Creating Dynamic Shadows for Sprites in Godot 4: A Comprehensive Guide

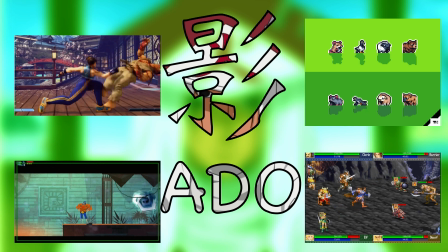6s
Hello and welcome to this tutorial, where we'll dive into the exciting world of game development using GDU4. Today, we are going to learn how to add dynamic shadows to any 2D sprite, enhancing the visual depth and realism of your game.
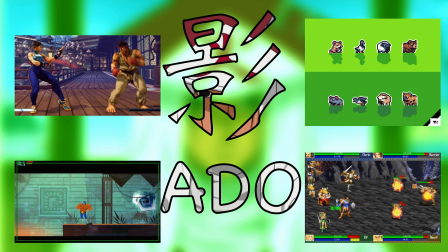26s
Ever wondered how to make your game characters feel more alive with just a shadow? let's unravel the magic of dynamic shadows in godot 4.
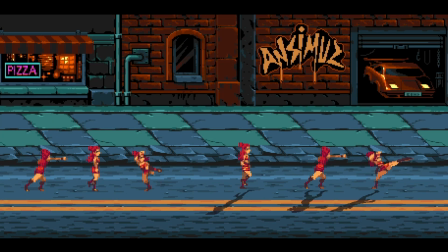37s
in this demo we'll set up a side-by-side comparison on the left we have three characters without shadows and on the right the same characters with dynamic shadows enabled let's start by focusing on the left side notice the
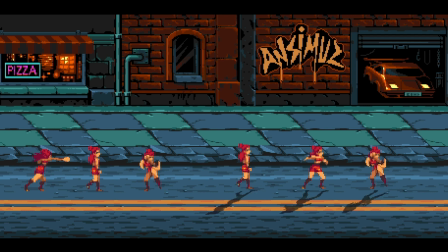55s
characters here they look decent but something feels flat right that's because they lack the depth and grounding that shadows provide now shift your attention to the right see the difference
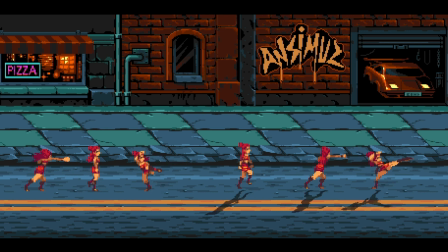70s
these characters have dynamic shadows notice how the shadows add a layer of depth making the characters appear more integrated with their environment shadows are not just visual elements
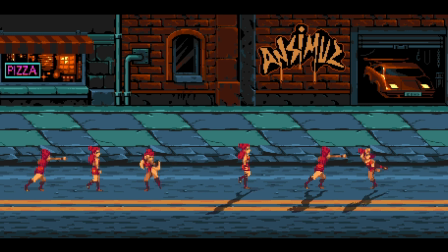85s
they are storytelling tools they add realism creating a more immersive experience they also play a critical role in visual aesthetics making things more dynamic and engaging
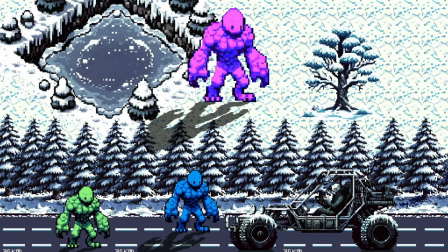102s
typically shadows in sprite based games are static created during the design phase but what if you want more control more flexibility that's where dynamic shadows come in
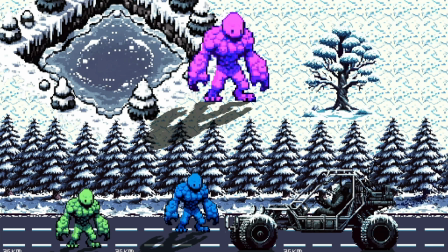117s
will create shadows that can be adjusted in terms of color position and a distortion right within godot so why go dynamic flexibility is key whether it's
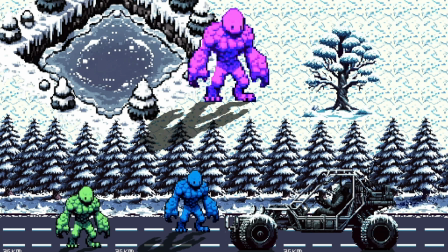132s
changing environment different lighting conditions or unique sprite actions dynamic shadows adapt seamlessly adding a layer of depth and realism to your game
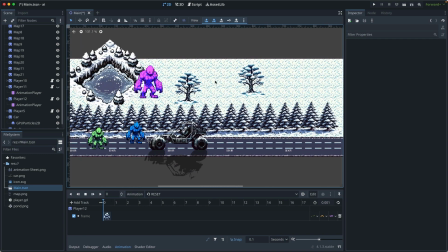147s
I have a project set up let's focus only on the yeti player so I will explain to
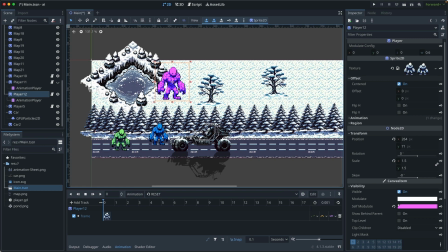155s
you what is my thought process so creating a shadow basically means we duplicate
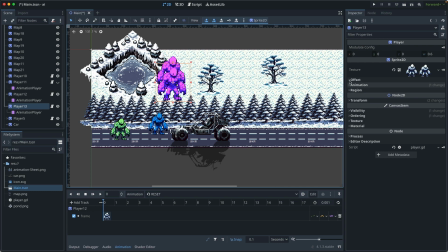163s
the sprite then we flip it vertically and align it to the top the bottom of the original sprite for shadow usually is distorted we can achieve this the result by going to transform
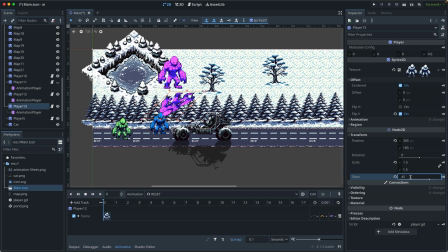183s
and change the value for skew I give it 45 then I'm going to realign it Since shadow usually displays as a dark color I will just go to visibility and modulate
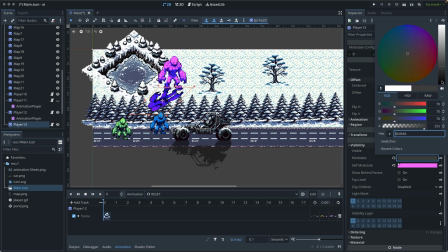202s
And change this to a dark color And probably going to be a black color And lower the alpha As you can see, we successfully created a shadow manually So in the actual game We are going to replace this mining process with code
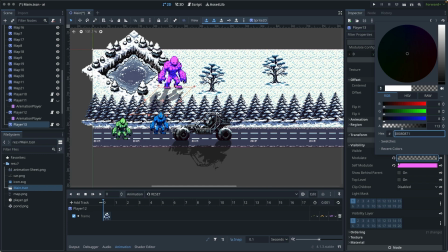222s
next let me show you how to write the logic in
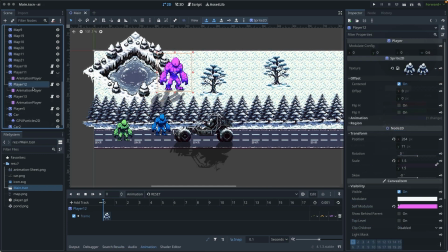226s
code let's look at setup for yeti